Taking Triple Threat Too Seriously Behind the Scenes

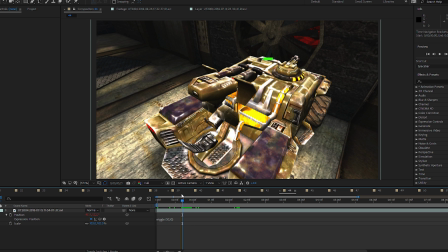12:32 Is there's actually I'm actually in the turret.
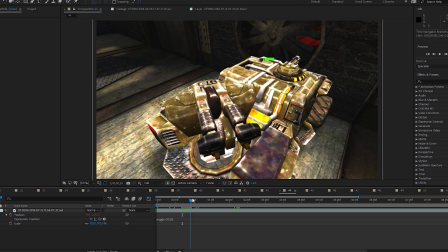12:36 But again, with the RCam mod, I can actually turn myself invisible, so it looks like I'm just taking control of the turret from the inside.
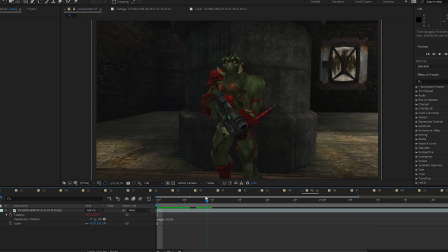12:44 So there's a couple shots of that, and then that's just I put an alien there, just have him stand there. I put a friendly fire on. Hey, let's look at that in slow motion.
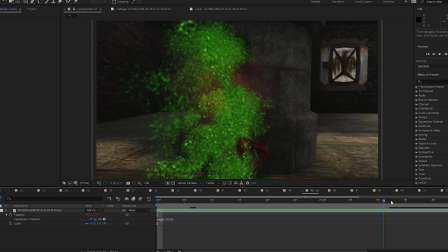12:58 Oh, look, there's the skull. That's creepy, isn't it? So there's that.
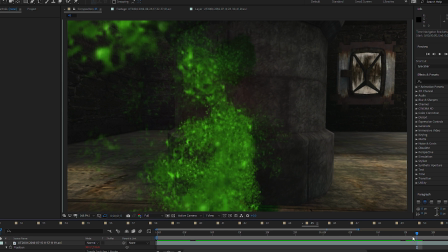13:04 Let me extend it just a little bit more. There we go. Okay, next.
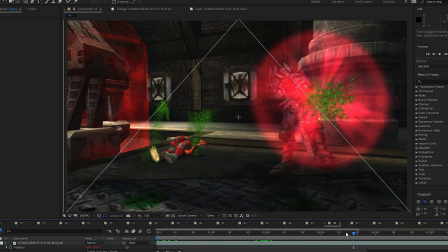13:11 Again, same with aliens. Just had him stand there, shot him. Going through.
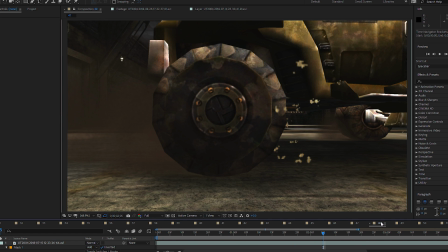13:17 That was just me backing up the Hellbender. Let's see.
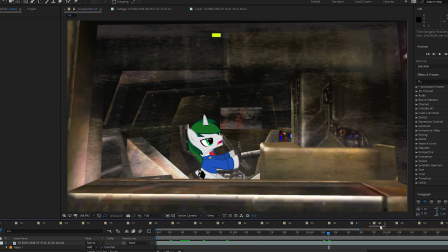13:22 I cut this out because I didn't like how it looked. And because I went for this closer up shot instead.
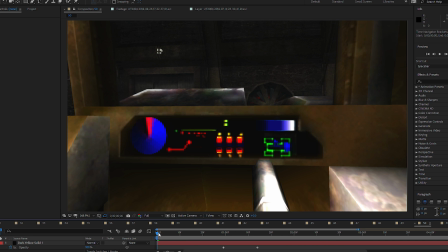13:31 And then this one. The only thing here was with this part here, I masked it out, made it a black layer here, and I dissolved it in this little pulsating bar here to kind of look like the volume starting,
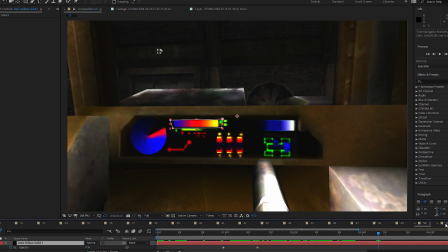13:48 like the radio just started. Oh, for those who were wondering, originally the song was Shoot to Thrill by AC/DC. That's why I originally had here, but unfortunately it got blocked, so I kind of panicked and I was like, what's the first thing I could think of?
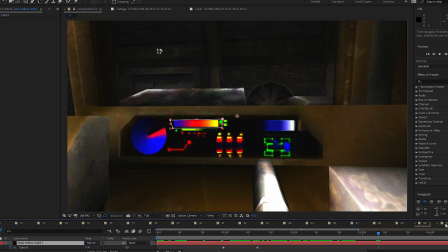14:05 Something epic and rock, and L Train's what's it called? Nightmare Rises, I think it's called. But his harmony, I use that, and I love that song, by the way.
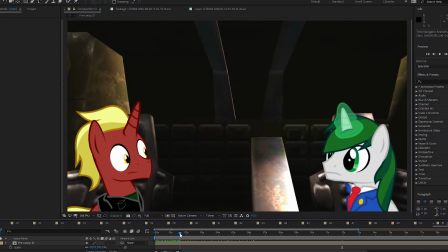14:18 Okay, this one was a little tricky because me and Josh, we don't have front-facing vectors. We're all side-facing. So I kind of had to cheat it a little bit. Let me see if I can open this up, actually.
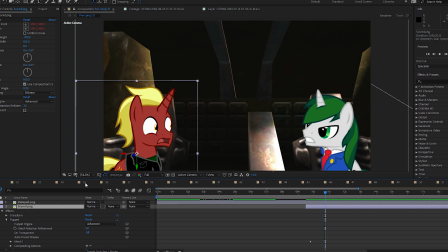14:33 So I had to put a puppet tool on him. And let's see, can I scroll out a little bit more?
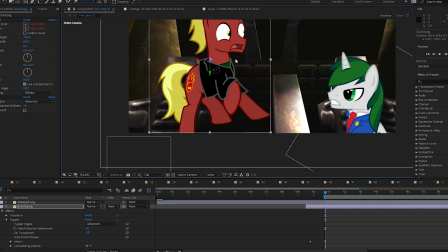14:39 Or okay. So I had to kind of pose him a little bit in an odd nature.
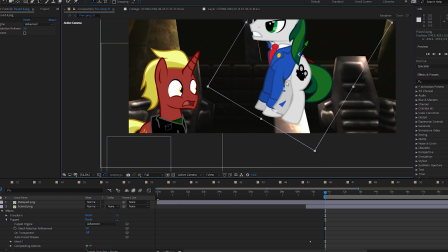14:45 Me too as well. So as you can tell, like my legs are clipping.
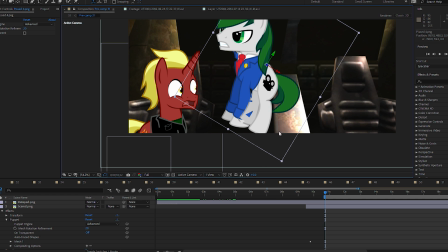14:50 So I had to make it look like we're in somewhat of a sitting position. So that was a little bit of a complex part.
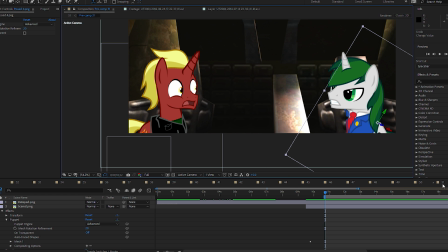14:57 So on to the next one, 52, I think.
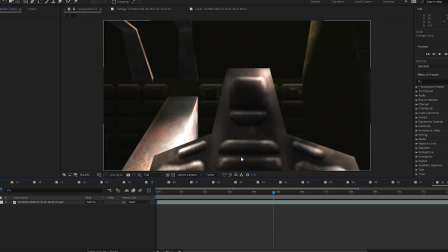15:03 I originally had close-ups, but I just like staying with the wide shot. I thought that was more funnier.
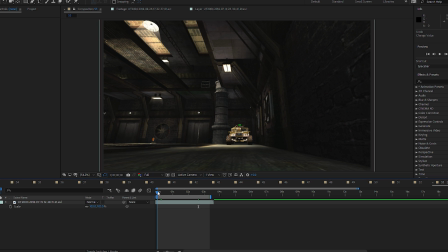15:08 Let's see. 53, and I'm invisible in the car. You can't see me. Plus, you got the lights going on, so coming at the camera.
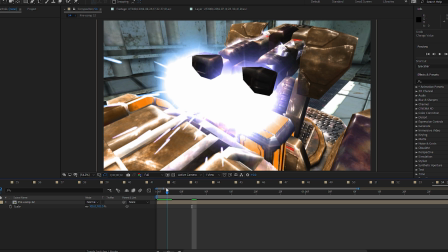15:19 Then, all right, 54. We're on the home stretch, folks. Okay, so this is what I was talking about.
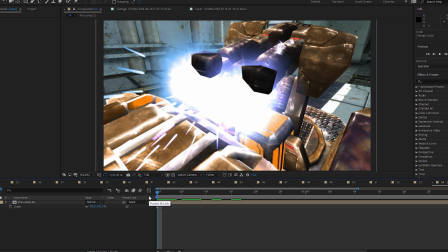15:26 The whole can't have cars in regular deathmatch and whatnot. So this is a deathmatch map, you know, because there's not a lot of onslaught or assault maps that look like the interior of a spaceship.
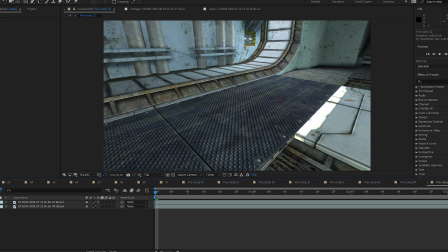15:38 So I'm gonna open this one up. And this is the plate.
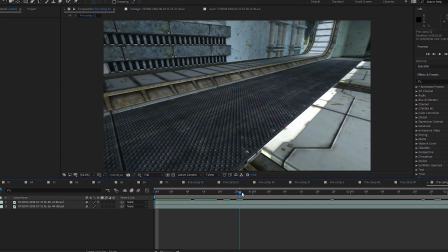15:43 Again, using the RCam tracking tool. So that's what it looks like, just kind of going down like that.
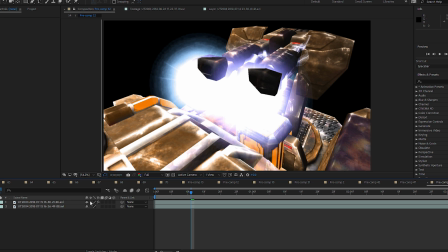15:49 And then separate over here is the
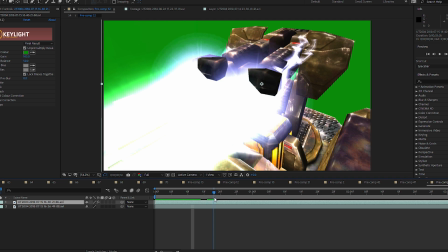15:56 green screen of just the Hellbender by itself.
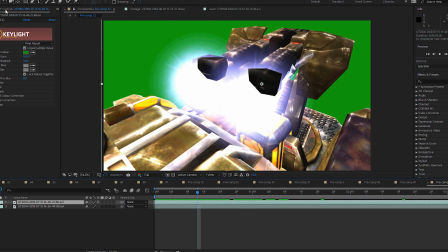16:02 And you know, it doesn't look that impressive, but when I turn the key light on
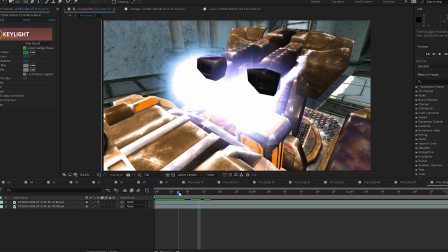16:08 and turn that on, so this is what it looks like without the shake.
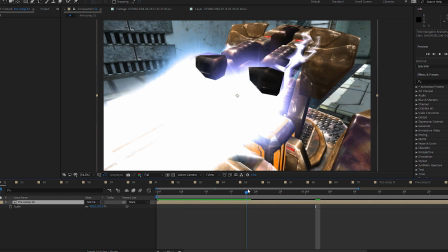16:13 With the shake, it looks a lot more. It looks more realistic. It actually looks like it actually belongs in that scene.
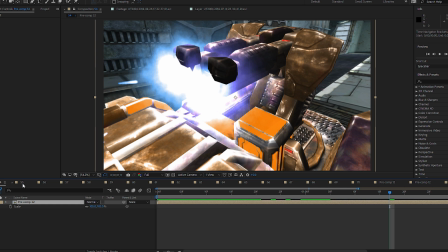16:19 So I had to do that for every single time I filmed a scene in one of these deathmatch maps.
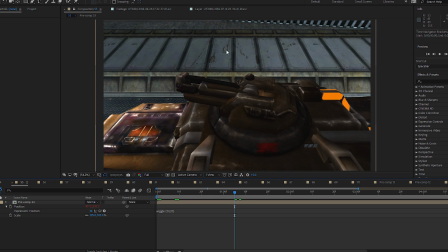16:27 So again, the car's green screened in. Another tracking path back here.
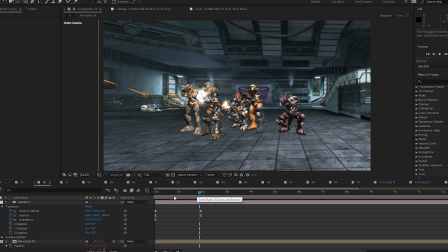16:35 Okay, so yeah, you can already see how bad this one is.